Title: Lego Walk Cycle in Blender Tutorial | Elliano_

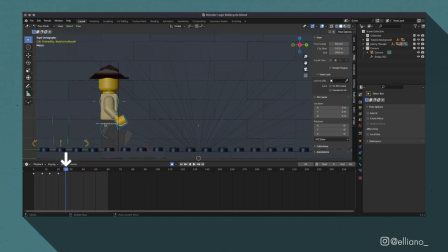246s
Then to close it off, select the hip bone on frame 26 and move the hip forward till the legs are between these studs. And just like that, my minifig is now in its original pose, but has moved forward along my background model.
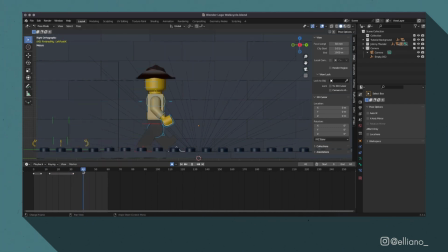260s
And so now you can just repeat these steps if you wanted to over and over by adding the number 26 to the frame numbers I've previously used on the legs and hip bones, as the legs and hip bones are in the same position as they were at the start, just moved slightly up the set.
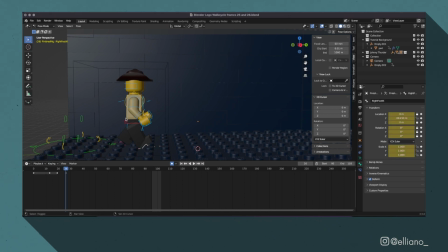274s
But a way that I find easier is to go to frame 26 and select the legs and hip bones,
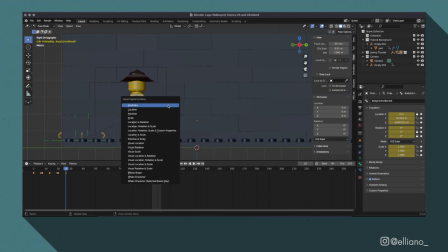279s
and then insert a new keyframe so that each bone's animation reaches the same endpoint, and then do the same for frame 25.
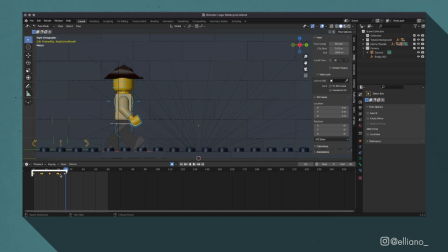288s
Then select all of the bones again, and copy all of the keyframes up to and including frame 25 with Command-C, and then paste them with Command plus V,
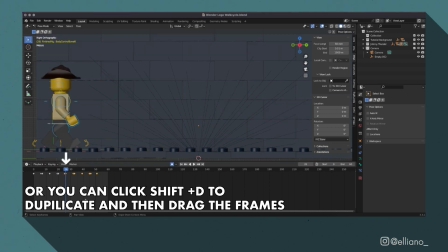298s
and then move those new keyframes onto frame 26.
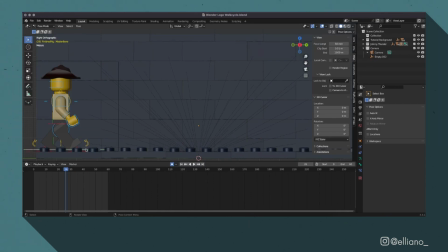301s
Now on frame 26, obviously, we are now back in our original position, but if we just select the master bone, we can go to frame 25 and add in a keyframe, and then on frame 26, we can then grab the minifig using the master bone and move it forward along the set so we have it back into its previous position.
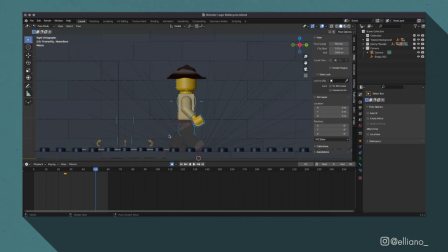319s
And then we have the next couple of steps sorted for the rest of the walk cycle. And then you can just keep selecting all of these bones and just copy and paste as many times as you want, as long as you move forward the master bone at the various points where it reverts back to the starting position.
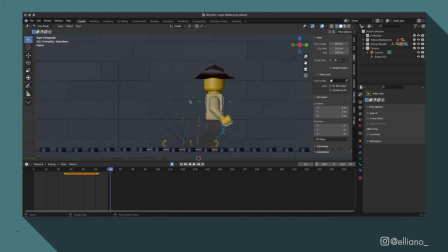334s
I'm going to repeat this a couple more times till my model reaches the end of the set.
A man has fallen into the river in Lego City.
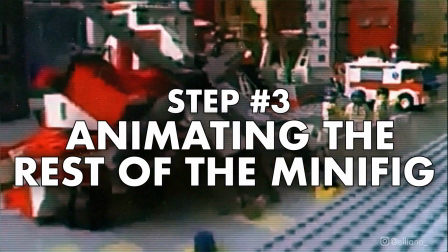342s Start the new rescue helicopter. Hey!
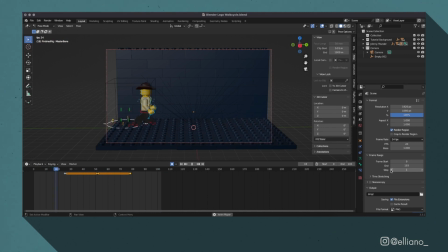345s
Now, to make the walk cycle look a lot less robotic, I'm going to need to add in some more movements with the other bones on the minifig. So let's start off with the arms, and this section is actually quite simple.
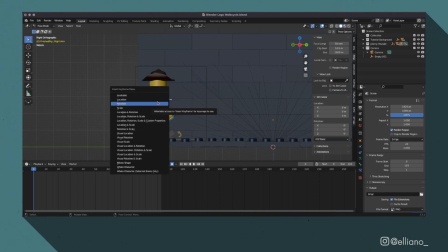356s
Select the right shoulder bone here and add in a keyframe, and then rotate the arm behind the body on frame 0. And then go forward to frame 13, where the right leg is also behind the body, and simply rotate the arm forward.
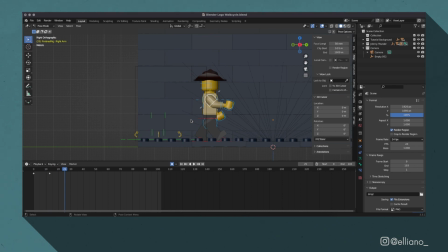371s
The basic rule of thumb is to have the arm in the opposite direction of the leg that is on that side of the minifig. So I'm just going to repeat rotating the arm throughout the rest of the walk cycle during these crossover points with the legs. I'm not going to copy and paste the keyframes, as I want this to be more in line with the Lego movie style of animation,
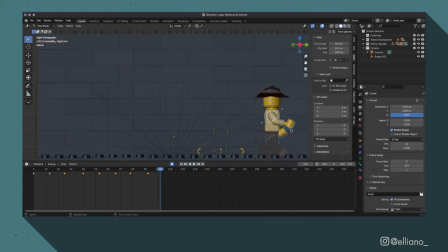388s
and these little imperfections will help sell a style that's emulating stop motion animated brick films. Then I'll do the same thing by selecting the left shoulder bone, but with the arm rotated in front of the body on frame 0, and then moving it back and forth throughout the rest of the walk cycle animation. And now it's time for the body.
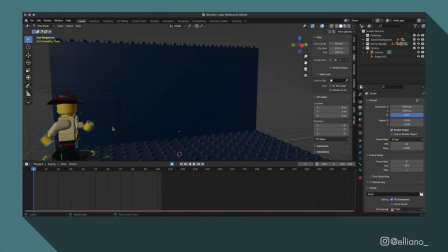405s
Select the chest bone, and on frame 0, insert a keyframe and have the body leaning back by clicking G, and then on frame 7, move the body forward. Similar to the arms, the bodies need to have a general consistency to its position throughout the walk cycle.
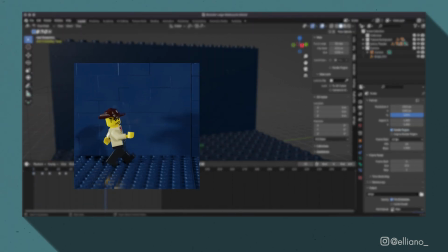421s
When a leg is in front of the minifig's body, have the body leaning back, and when the legs are about to overlap,
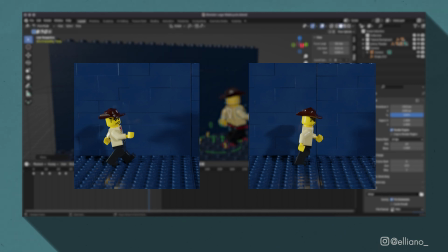427s
have the body leaning slightly forward to bring balance to the walk cycle, and then just repeat this throughout the rest of the animation.
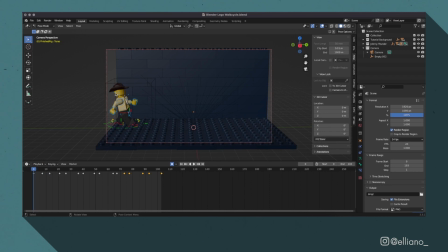433s
And then for the last section, if you want to, you can rotate the head. Just select the head bone here, and then click R, and drag your cursor slightly to rotate the head around, and just repeat this sporadically throughout the animation. And with that, the actual animation for this walk cycle is now complete.
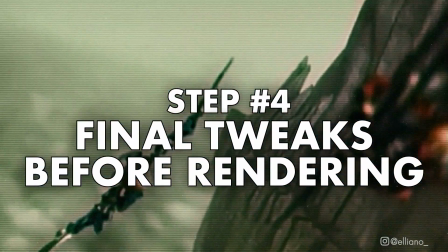449s Bionicle is blasting the off with crazy ass motherfucking wings and weapons and unbelievable new choking hazards.
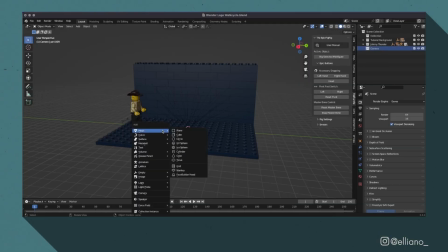456s
Okay, now let's set up a camera. In object mode, click Shift A and add in a new camera and place it wherever you want.
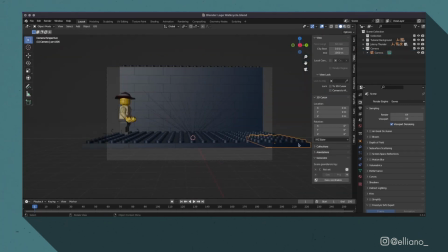463s
Make sure you scale it up as your Mecha-Rix models are quite large in size. For the settings on the camera, I had the focal length settings at 74mm.
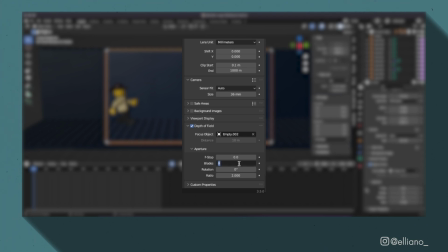472s
I went to the aperture settings and went for 0.01 on the f-stop, 0 on both the blades and rotation, and set the ratio to 2. Then I clicked depth of field and added in an empty box to my scene and placed it around my minifig and set that as my focus object.
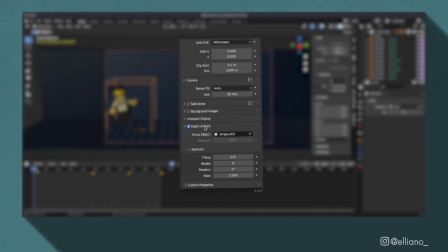488s
And I'll move this empty along with my minifig throughout the animation.